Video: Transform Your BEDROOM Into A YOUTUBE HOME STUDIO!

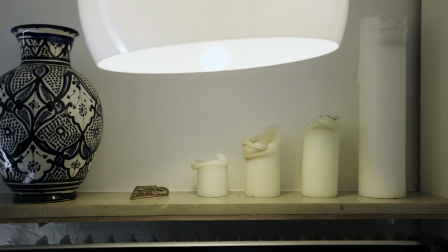[0:03]
As you may know by now, I'm living in a one-room apartment, which doesn't really look that visually appealing for creating videos.
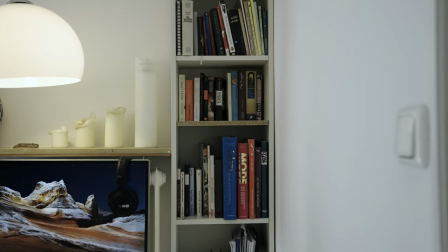[0:09]
Empty walls, a lack of light sources, and way too many books that I don't read.
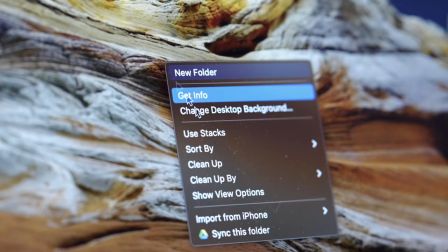[0:14]
Straight up boring as fuck. The only effort I made so far in order to make it look better was switching the camera angle and changing my desktop background. That's pretty lazy, right? As we're still in lockdown here in Germany, and I fill the majority of my videos right here at home, I thought to myself,
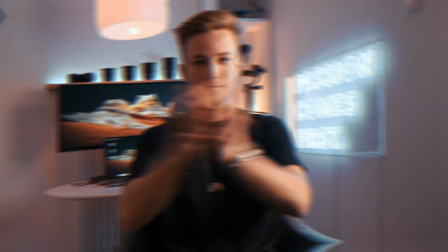[0:32]
why not turn this boring bedroom into a dope-ass, high-end YouTube studio. So, that's what I did.
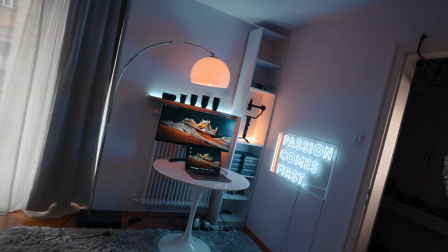[0:42]
That's not too bad, huh?
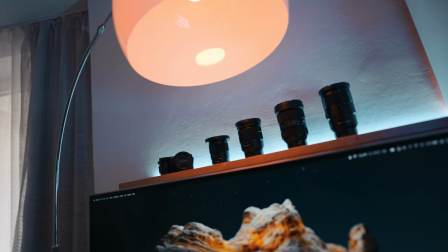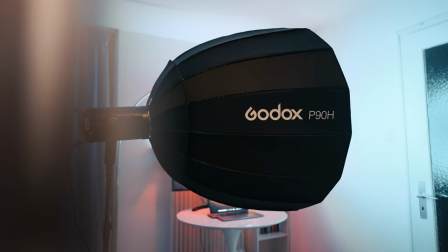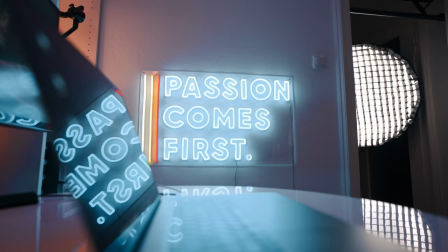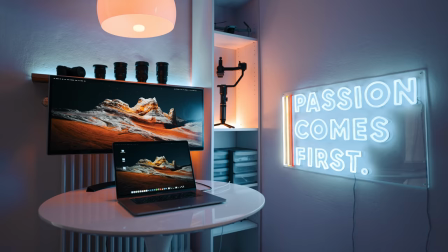All right, guys, today we have a big mission, we have many things to do. The first thing actually you should do before you decide on what kind of decor and lights you want to get for yourself, you should first think about what is the best corner in your apartment to actually use it as a backdrop for your videos.
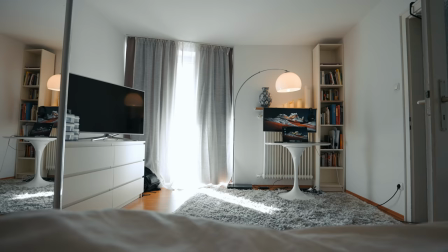[1:30]
And for me, it was quite easy to decide, because I have a window here, so I also have some natural light coming in. And also, on top of that, I already have some shelves in the back here, and also this top shelf.
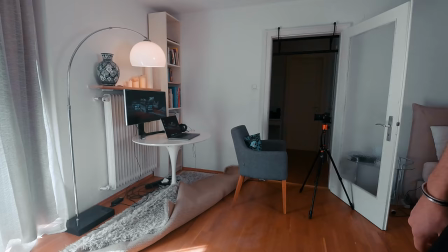[1:41]
So that's why I thought that this corner of the apartment is going to be the best one for what I want to do.
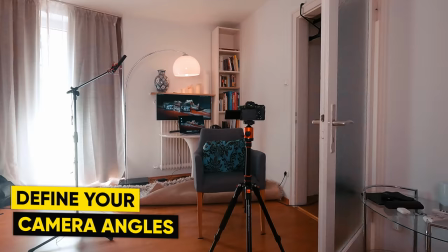[1:45]
Before you actually buy all of your stuff, you should think about also which angles you want to have for your videos. So I basically decided on two main angles, the first one being this one, as you can see in the back here.
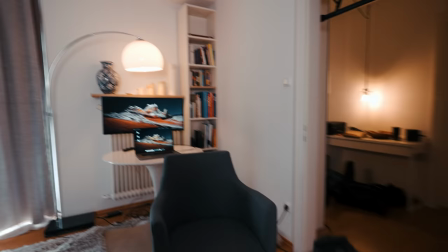[1:57]
So yeah, this is the first main angle that I would like to have for my videos. So the camera would just go here on the tripod and would face straight forward here.
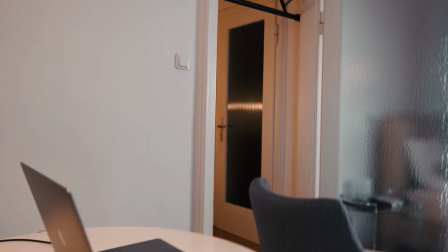[2:06]
So yeah, I think that this is going to serve well as a talking head.
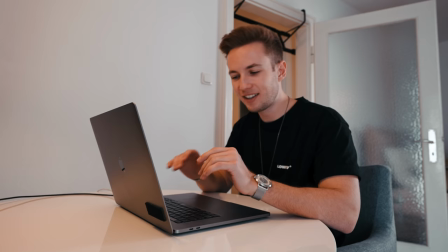[2:11]
And this is the second angle that I want to have for my videos, which is more of an editing setup angle, I would say.
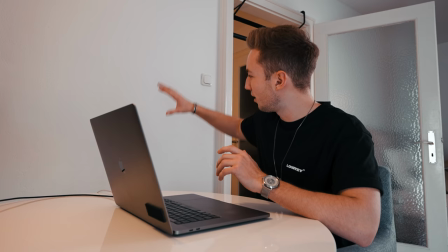[2:19]
I already used this frame for my Lightroom tutorial.
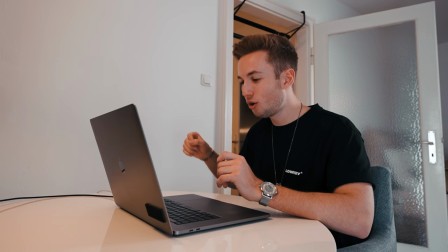[2:22]
The back is just way too empty. there's nothing on the wall, that's why I decided to fill it with something.
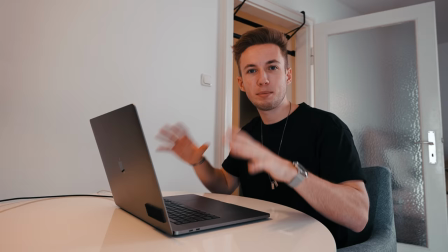[2:29]
So I'm going to show you now what I want to change about this place in order to make it look better.
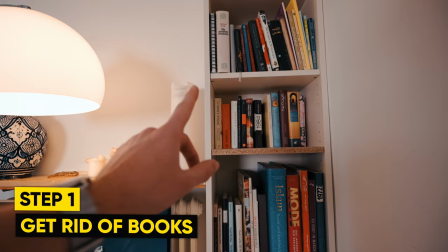[2:34]
Okay, so first thing, I'm going to get rid of some of these books, maybe not all of them, but many of them have to go. I'm going to put some of my camera equipment back in here, install an LED strip in the back of this shelf, also maybe back here in the cardboard. Then I obviously have to get a new studio light, because the one I use right now is just... It's just shit, straight-up shit, and last but not least I decided to fill that wall back here with a custom-made neon sign, so that's going to go up on this wall, and now we're just going to start and We're going to get rid of these books
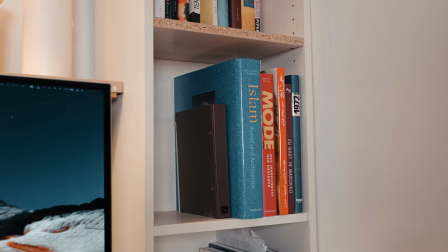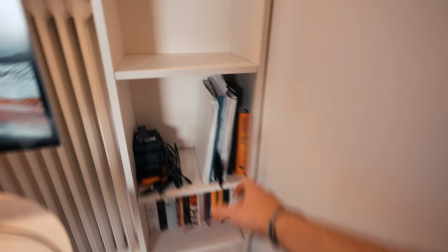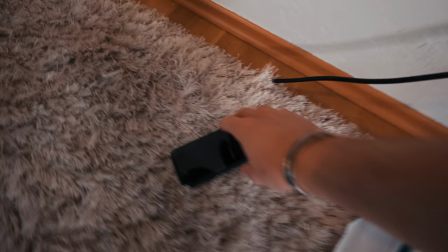[3:20]
Wow Wow! There's an old iPhone of mine! No way! Let's actually check if this is still working. Oh shit, I think... No way! The screen is coming off. This thing is broken. Can you see that? Oh, no way! It's turning on! Like, the Apple sign is just turning up and down all the time, but I think it's not working anymore. Okay, let's get going.